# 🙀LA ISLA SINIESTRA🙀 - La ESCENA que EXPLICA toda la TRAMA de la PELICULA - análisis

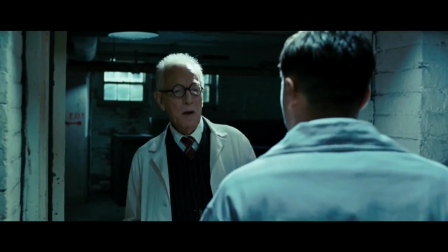(4:05)
Ahora, ¿hay realmente una escena, o más bien una pieza musical, que sutilmente logra desacreditar esta hipótesis?
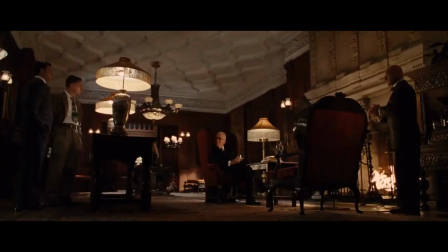(4:11)
Cuarteto para cuerda y piano en la menor de Gustav Mahler sigue siendo una elección musical bastante extraña, por decirlo así.
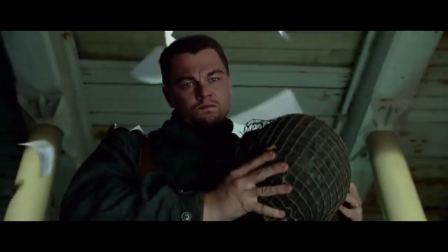(4:17)
Vemos que la música desencadena una respuesta en Teddy que lo devuelve al cuartel general de los campos de concentración, donde la misma música sonaba ahora en un tocadiscos.
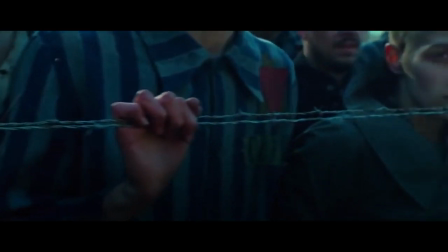(4:25)
¿Por qué esto es extraño? Porque Gustav Mahler era judío y su música posteriormente fue prohibida por los nazis.
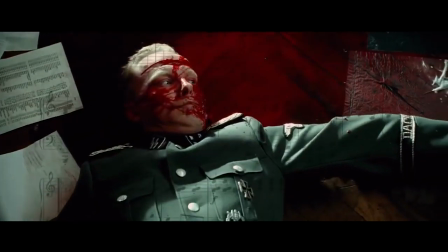(4:30)
En segundo lugar, el cuarteto para cuerdas pertenece al trabajo anterior y menos conocido de Malish.
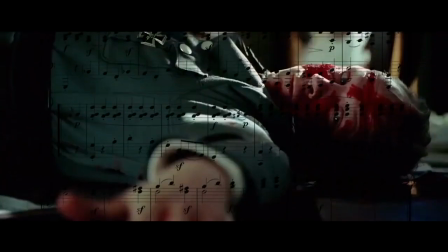(4:35)
Entonces, ¿por qué diablos las SS reproducirían esa canción? Parece muy poco probable que esto realmente haya pasado.
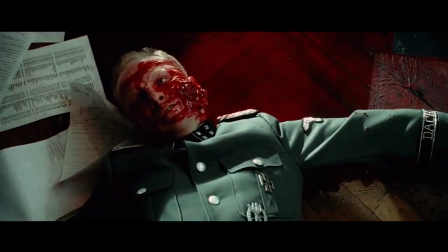(4:41)
Esto nos hace preguntarnos sobre la veracidad de los recuerdos de Teddy, y prueba que de hecho Andrew se esconde detrás de esa personalidad falsa.
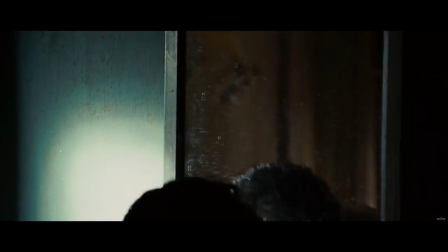(4:47)
Solo tenemos que mirar la escena de apertura de la película donde Andrew se está mirando en el espejo, lo que en el cine significa a menudo que el personaje tiene una doble personalidad.
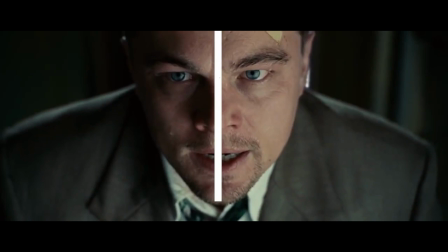(4:56)
Encima de esto se puede ver que la mitad de su cara está iluminada por el sol, mientras la otra se encuentra en la oscuridad, oscuridad que representa la verdadera identidad de Teddy, que es Andrew.
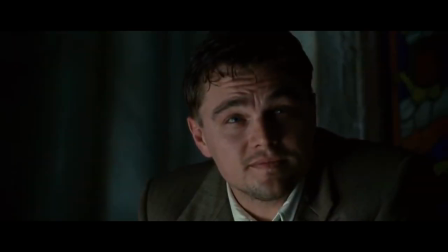(5:04)
Esta dualidad aparece varias veces y termina al final de la película, cuando la cara de Andrew está completamente iluminada, ya que finalmente ha aceptado su realidad.
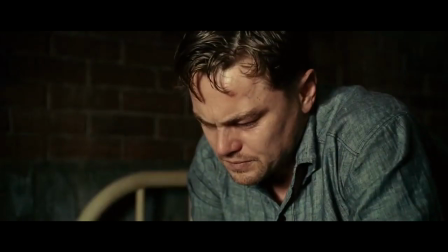(5:12)
¿También notaste esa pequeña curita en su frente? Ahora eso también se ha ido, lo que indica que ya no está encubriendo su verdadera personalidad.
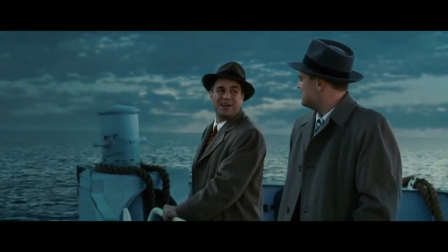(5:18)
Oh, ¿y recuerdas esa parte donde Chuck está elogiando a Teddy? Deduzco que dice eso porque la personalidad de Teddy no es real, sino solo una historia inventada.
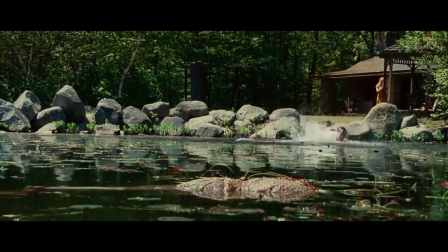(5:25)
La versión que siente Andrew hacia el agua es porque al final de la película se nos revela que los hijos de Andrew fueron ahogados por su esposa.
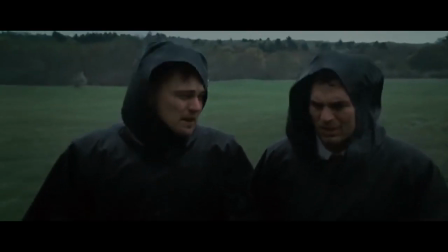(5:31)
Me resulta un poco curioso que durante la película aumenta progresivamente su interacción con el agua, al punto de sumergirse en el mar.
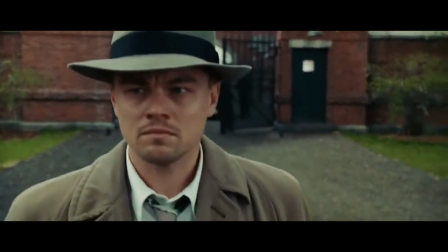(5:37)
Pero la apariencia física y el comportamiento de Teddy también cambiaron drásticamente durante la película.
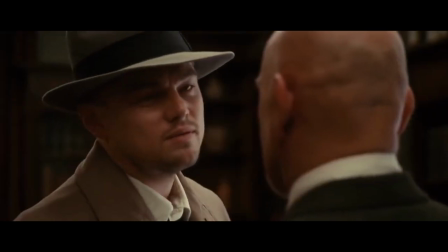(5:42)
Comienza su viaje con una actitud bastante serena y sensata hacia el mundo, pero a medida que avanza la historia, lentamente se le despoja con las cosas que caracteriza a su personaje, o sea Teddy,
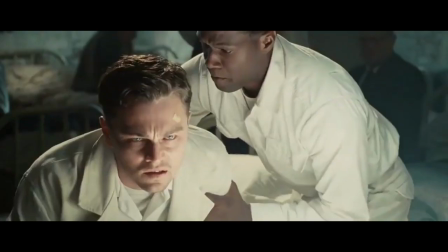(5:51)
primero su arma, luego su ropa, luego su actitud y en última instancia todo su ser inventado.
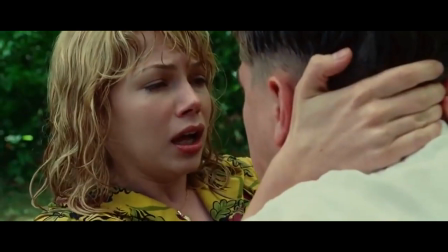(5:55)
Como dije antes, Andrew inventó la personalidad de Teddy solo porque no pudo lidiar con la violencia y la culpa que tuvo que soportar en su vida.
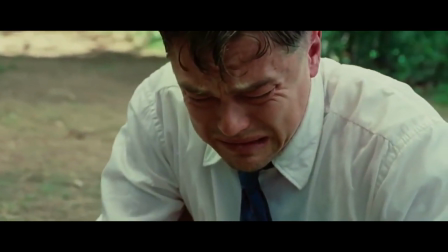(6:02)
Esta violencia que es cíclica, que siempre ha existido y que siempre existirá y que llevó a Andrew a la locura, sin importar cuánto lo nieguen.
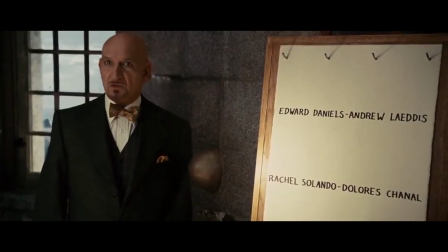(6:08)
Me gustó la idea de los anagramas que son mostrados en el clímax de la película.
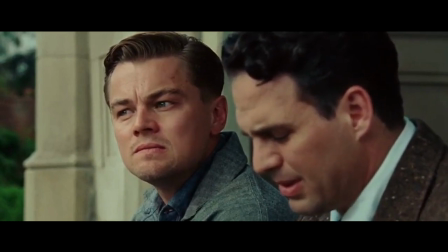(6:12)
La pregunta que le hace Chuck al final de la película realmente me dejó pensando si de verdad Andrew aceptó la verdadera realidad o aún seguirá con su personaje de Teddy.
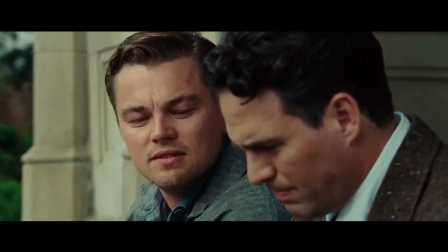(6:19)
Para mí esto significa que su regresión es intencional y que rechaza vivir como un monstruo. Él prefiere seguir viviendo su fantasía y no aceptar su realidad aún siendo consciente de esto.
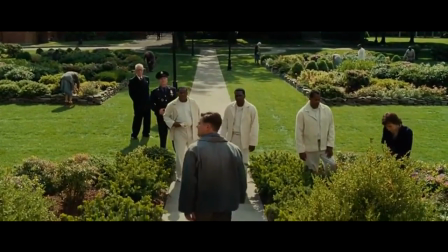(6:29)
Por eso la Edis luego se va con calma con los oficiales para ser lobotomizado. Y para mí esto es la magia y el brillo de la Isla Siniestra.
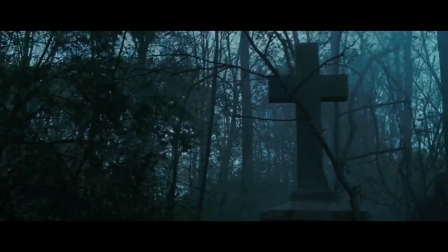(6:35)
Conoce su propósito y hace que la audiencia se identifique completamente con un personaje falso, y podría decirse que logra volvernos tan delirantes como el mismo Andrew.
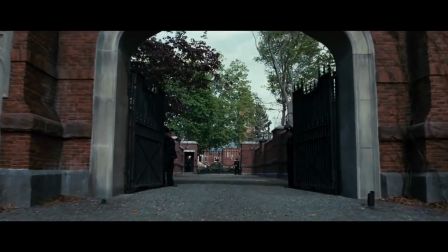(6:43)
Además de eso, nos da una mirada fascinante a la psicología de este personaje con un traumático pasado.
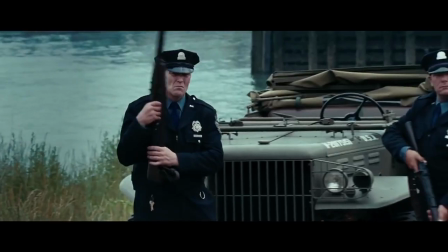(6:47)
Nos muestra cuán poderosas pueden ser nuestras mentes y que la perspectiva realmente lo es todo,
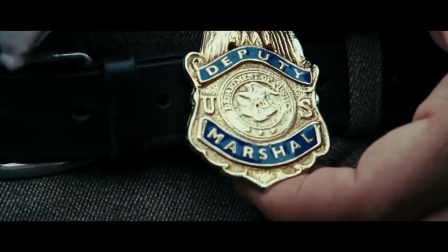(6:52)
porque cuando creemos ciegamente en un solo punto de vista, no logramos ver la verdad, incluso si está enfrente a nuestros ojos.
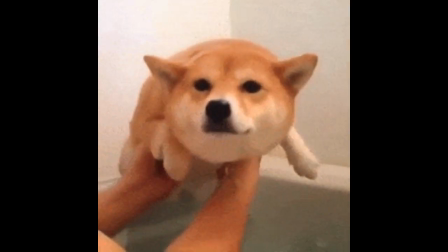(6:58)
Yo fui La Palta Caleta, si te gustó el video dale like, y si te gustan estas historias y quieres escuchar más de estas, podrías suscribirte.
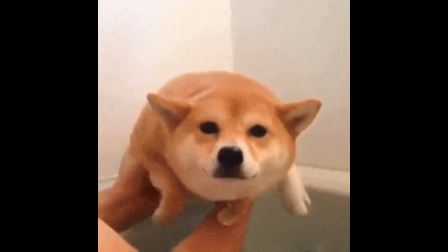(7:04)
Gracias.